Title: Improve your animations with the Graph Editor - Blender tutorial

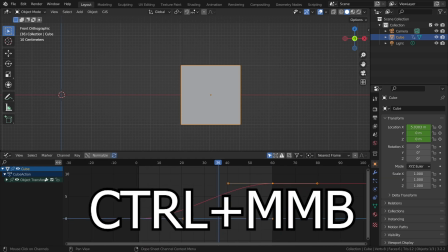This you do with control and then pressing the middle mouse button and of course dragging
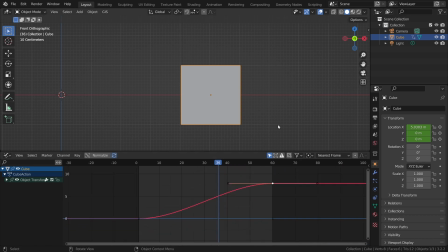your mouse up and down so how do we change this animation
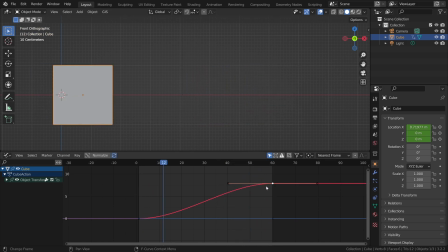well very easy you just have to select one of your keyframes and start playing around with these curves so you can scale this one up or rotate it and you can instantly see changes happening to your cube so let's play this and you can see that now it acts differently that
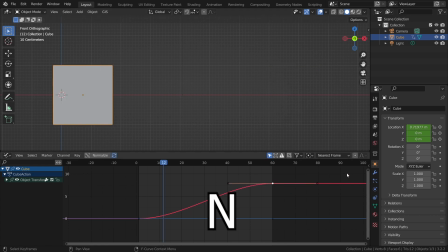is a very easy and simple way to just change this But if you click on N or drag this little arrow out, you can see that we have some more options. We can change the interpolation here, which you can also do by pressing T. The interpolation can be constant, linear, or Begé.
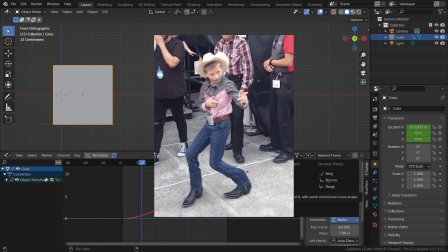Begé often creates the most smooth results, but easing can also be quite handy to use.
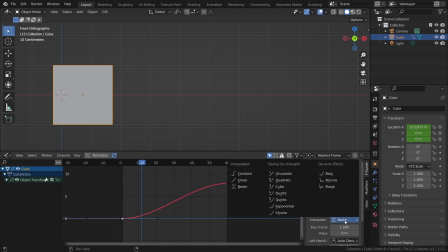So if we select our first curve here, then go to interpolation and change this to exponential, you can instantly see this whole curve changing.
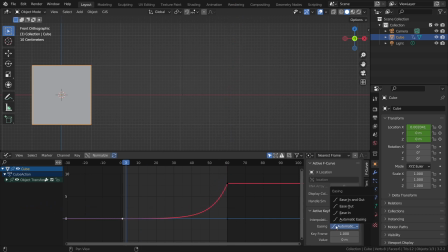Then as easing you also have some different methods. We have easing in, we have easing out, we have automatic easing and all of these will of course impact this curve. But how do we choose which curve to use? Of course you have your artistic freedom but if you take a quick look at all the shapes you might get a better understanding on how to use them.
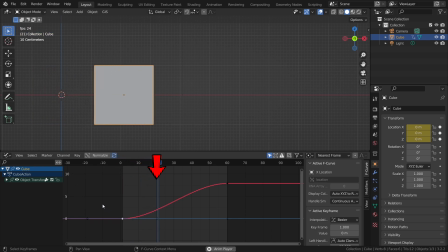A normal Bechet curve moves slow in the beginning, speeds up in the middle of the animation and slows down at the end.
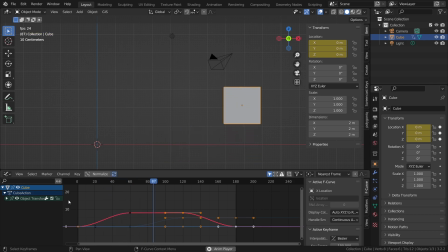This is why Bechet curves are the most powerful tool to create nice and smooth animations in between multiple keyframes.
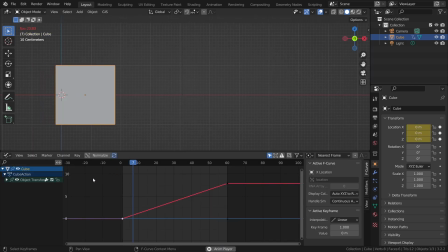A linear interpolation has a constant speed which makes it very handy for
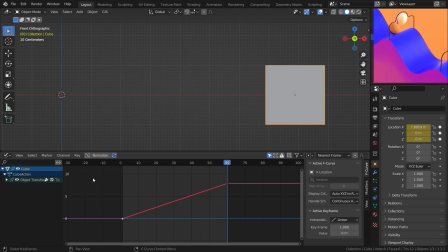certain looping animations or maybe even machinery which has a constant speed.
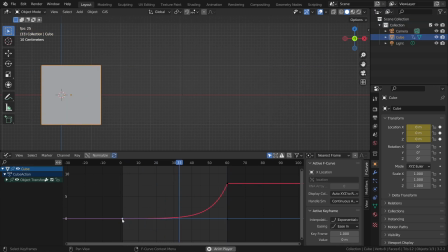If we take a look at different easing types you can see that we can choose between a slow beginning and speeding up later on this makes me instantly think about a car driving off or the total
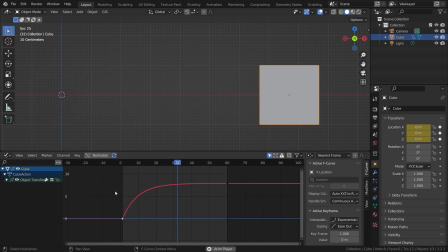opposite where we start quick in the animation but slow down in the end.
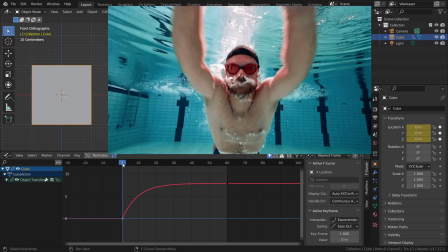Think maybe about something falling in the water and there are of course dynamic
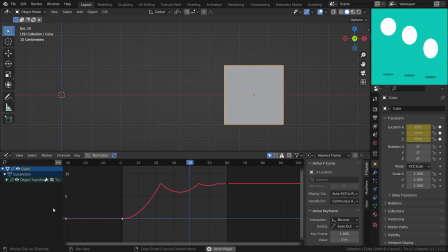effects which kind of speak for themselves think about bouncing balls or maybe
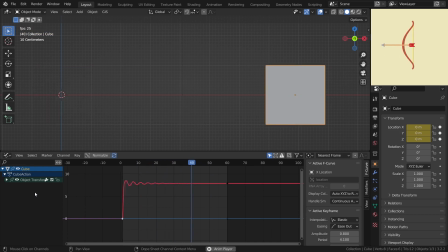something elastic like a bow and arrow so please use the graph editor when you're animating and also if you have you know animated anything send it to me on Instagram I will also leave a link down in the description below and yeah please like subscribe to this channel it will help me a lot and I'll see you guys in the next video peace